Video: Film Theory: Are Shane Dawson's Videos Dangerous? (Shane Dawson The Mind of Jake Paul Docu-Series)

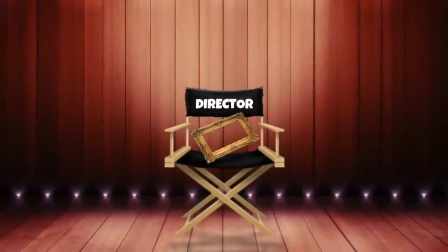One of the biggest framing decisions that any filmmaker has is how to end his movie.
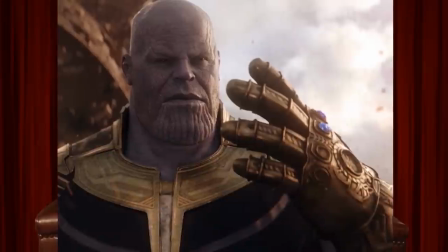Shane could have ended his docu-series in any way that he wanted, like say with Jake's ex-girlfriend,
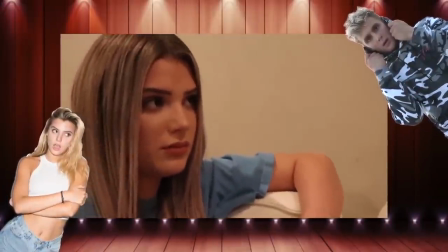Alyssa Violet, a moment that, as I understand it, chronologically seemed to be one of the last things that he shot.
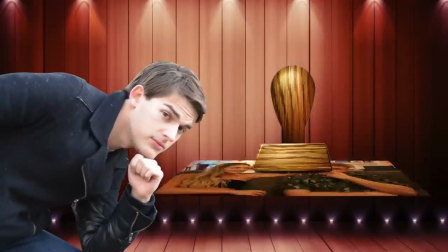That would leave a very different impression on the overall narrative arc of the story than ending on that slow-mo sad piano shot.
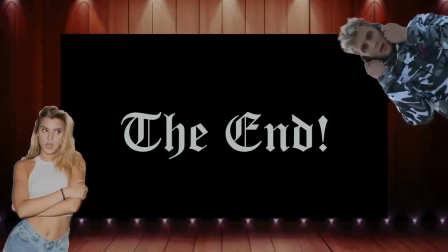And sure, that's a big decision, but even the smallest of things are subject to framing.
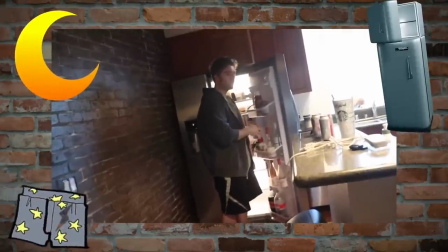Look at this. Shane, late night kitchen, ripped pajamas, getting himself a Diet Coke. Excellent choice of drink, by the way.
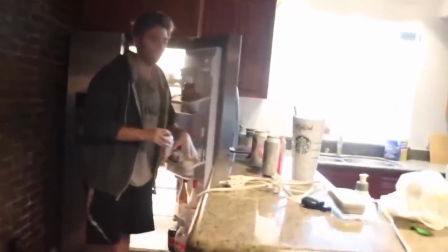This shot seems like it does nothing, but in reality, why it's there is because it's framing what comes next.
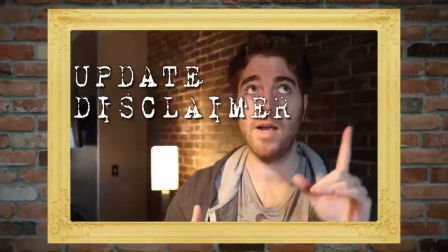An update, and also a disclaimer, and also an apology, that's locked.
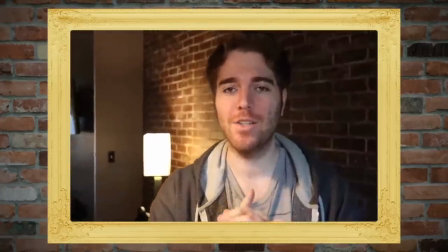It rolls directly into him addressing the early criticisms of the audience leveled against the first parts of the series.
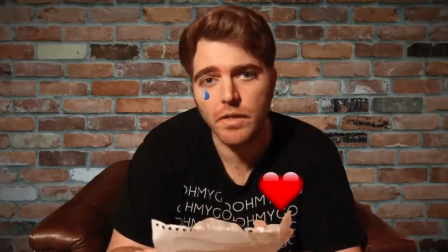This scene makes him sympathetic, downtrodden, and relatable. He's been up all night.
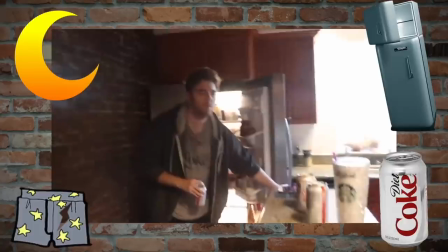He drinks Diet Coke and has ripped pajamas, just like us.
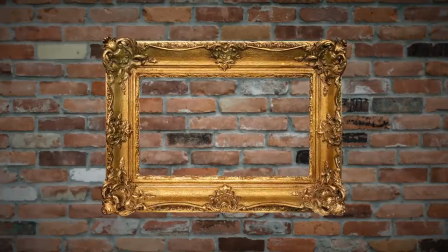This apology would look and feel very differently if it was framed, like, say, in the vestibule of your mansion with your Jeep out front.
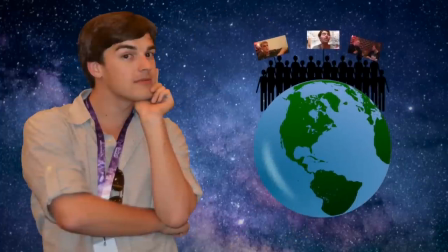I think that's what my and many other viewers' biggest issue was with Shane's docuseries.
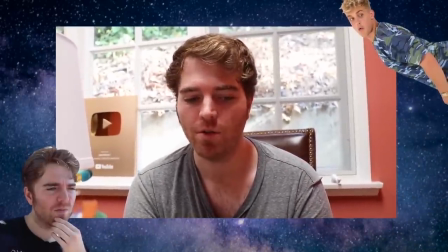That it was meant to be an honest tell-all about this controversial figure.
I want to really be honest about it and investigate you.
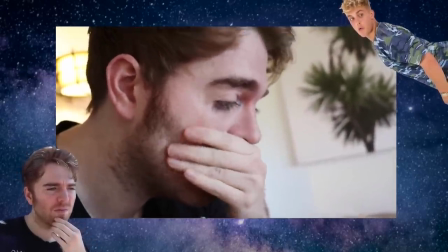But in the end, it came off as biased in Jake's favor. And honestly, that makes sense, right?
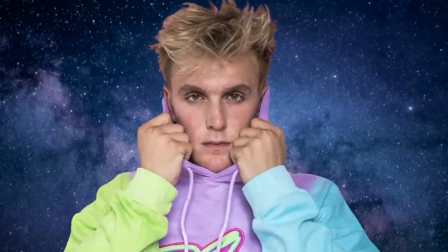Controversial figures aren't gonna just agree to do expose videos on themselves.
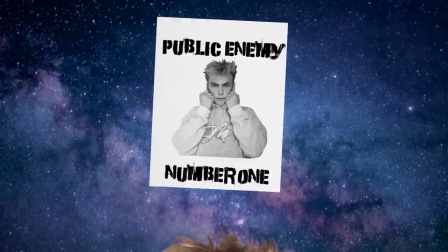To get the level of access that Shane does, the subject matter of the videos needs to be confident that the story being told is gonna favor them.
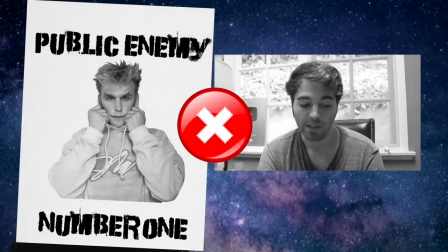But that just wasn't how this thing was branded. And it wasn't just this one on Jake Paul either.
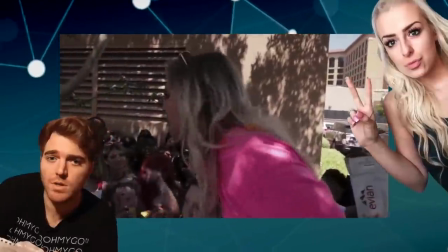How can you do an honest assessment of the hot mess that was TanaCon, searching for a person to pin the blame on when Tana Mongeau herself who created the
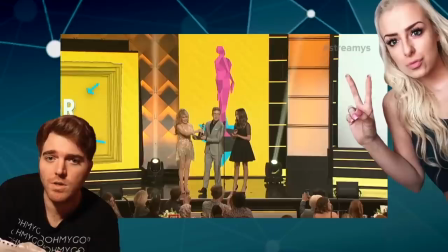ill-fated event in the first place was the one who accepted your Streamy award in your absence.
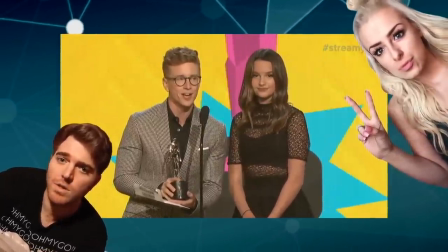Accepting the Streamy on his behalf is Tana Mongeau.
Gabbie Hanna's reaction right there?
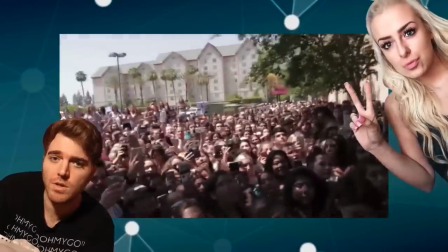Yeah. Hashtag relatable, it was mine too. The person who ripped off her fans and made them wait outside for multiple days and then got exposed by Shane?
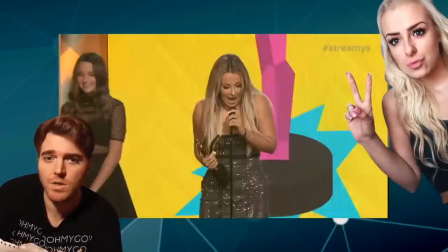She's the one who's gonna accept his award? It's an odd choice.
I think we all can agree this is the only time I'll ever be holding a creator of the year award.
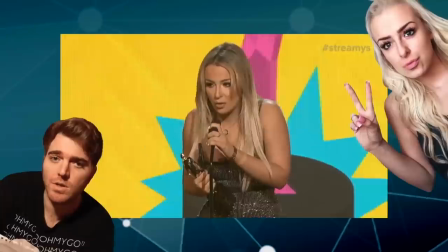To be real here you guys, I wouldn't even be doing anything if it wasn't for Shane.
And then Shane tweets about her being family.
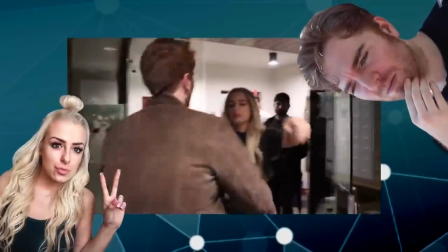I'm like way too nice, way too forgiving, way too loyal.
You can't do that Shane.
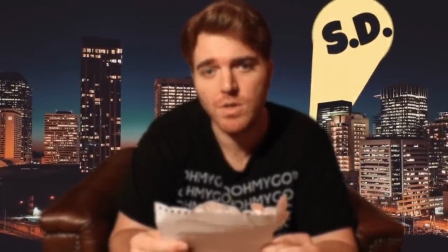You're a documentarian. We need you to expose the unbiased truths. You are the arbiter of these facts, is what I thought.
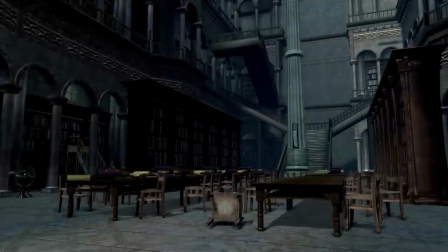But in researching this episode, I learned that I was wrong.
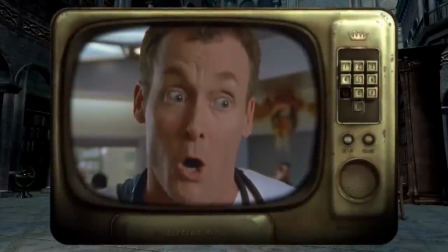And I couldn't have been any more wrong wrong wrong wrong wrong wrong wrong When I and I'm sure a lot of you think
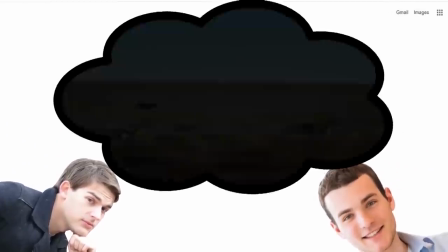about the term documentary I think we all have a pretty clear image in our head of antelope running from lions in Africa or a trip through the Cosmos or an
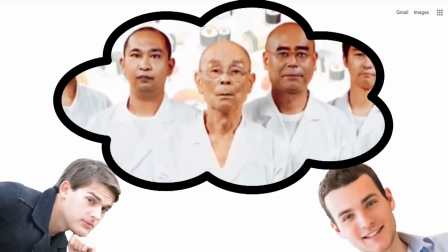informational doc about people like Jiro dreams of sushi or exit through the gift shop all narrated
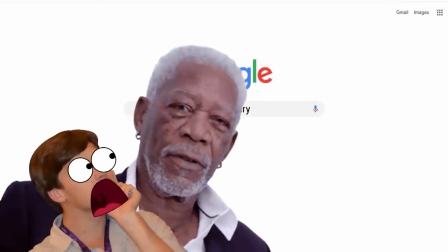by Morgan Freeman I'm Morgan Freeman cuz it is always Morgan Freeman We are all travelers,
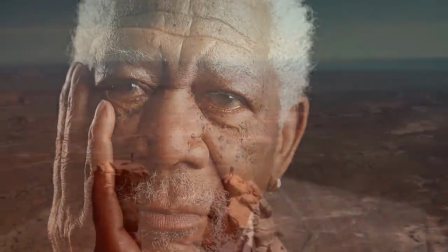on an unending voyage of discovery. Documentaries are the things my parents used to watch on the History Channel,
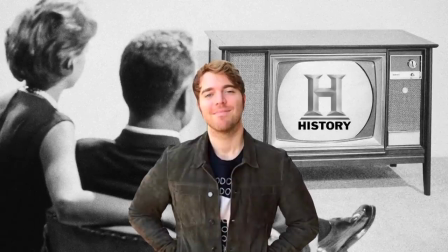and now Shane Dawson is doing a cool new take on them by fusing YouTube vlog style with investigative journalism.
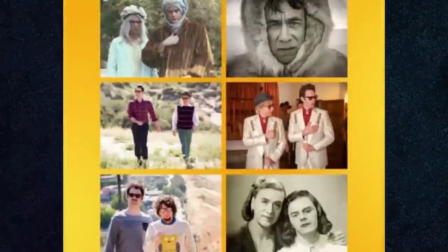But here's the thing, documentaries aren't what you thought they were.
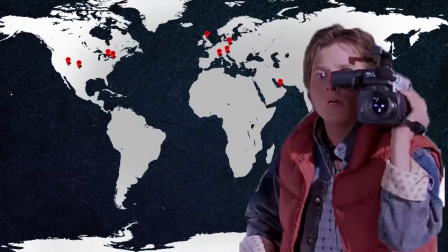There are a few really famous places that you can go to show off your documentary film skills, like the Cannes or Sundance Film Festivals.
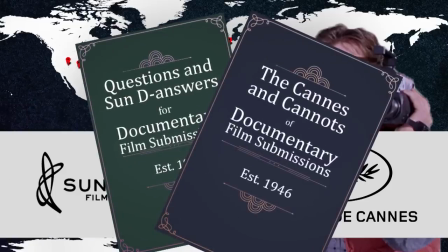Both of them have entry definitions for their documentary film divisions that essentially boil down to the following five components.
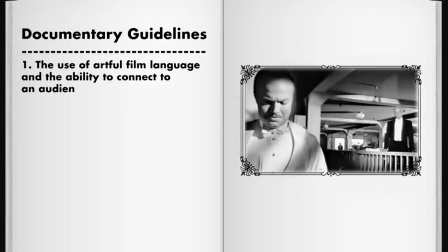One, the use of artful film language and the ability to connect with an audience. Two, the use of effective storytelling.
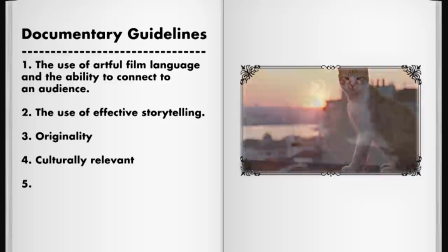Three, originality. Four, cultural relevance. And finally, they have to inspire the audience to want to know more about their subject.
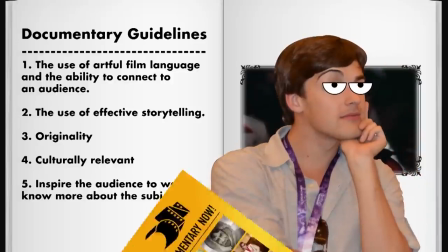And that's it. That's really the list for criteria for a documentary film. Do you notice anything missing?
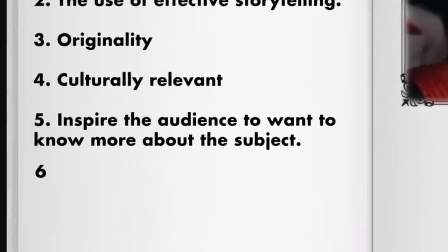Right away, there is nothing that says that documentaries have to be truthful.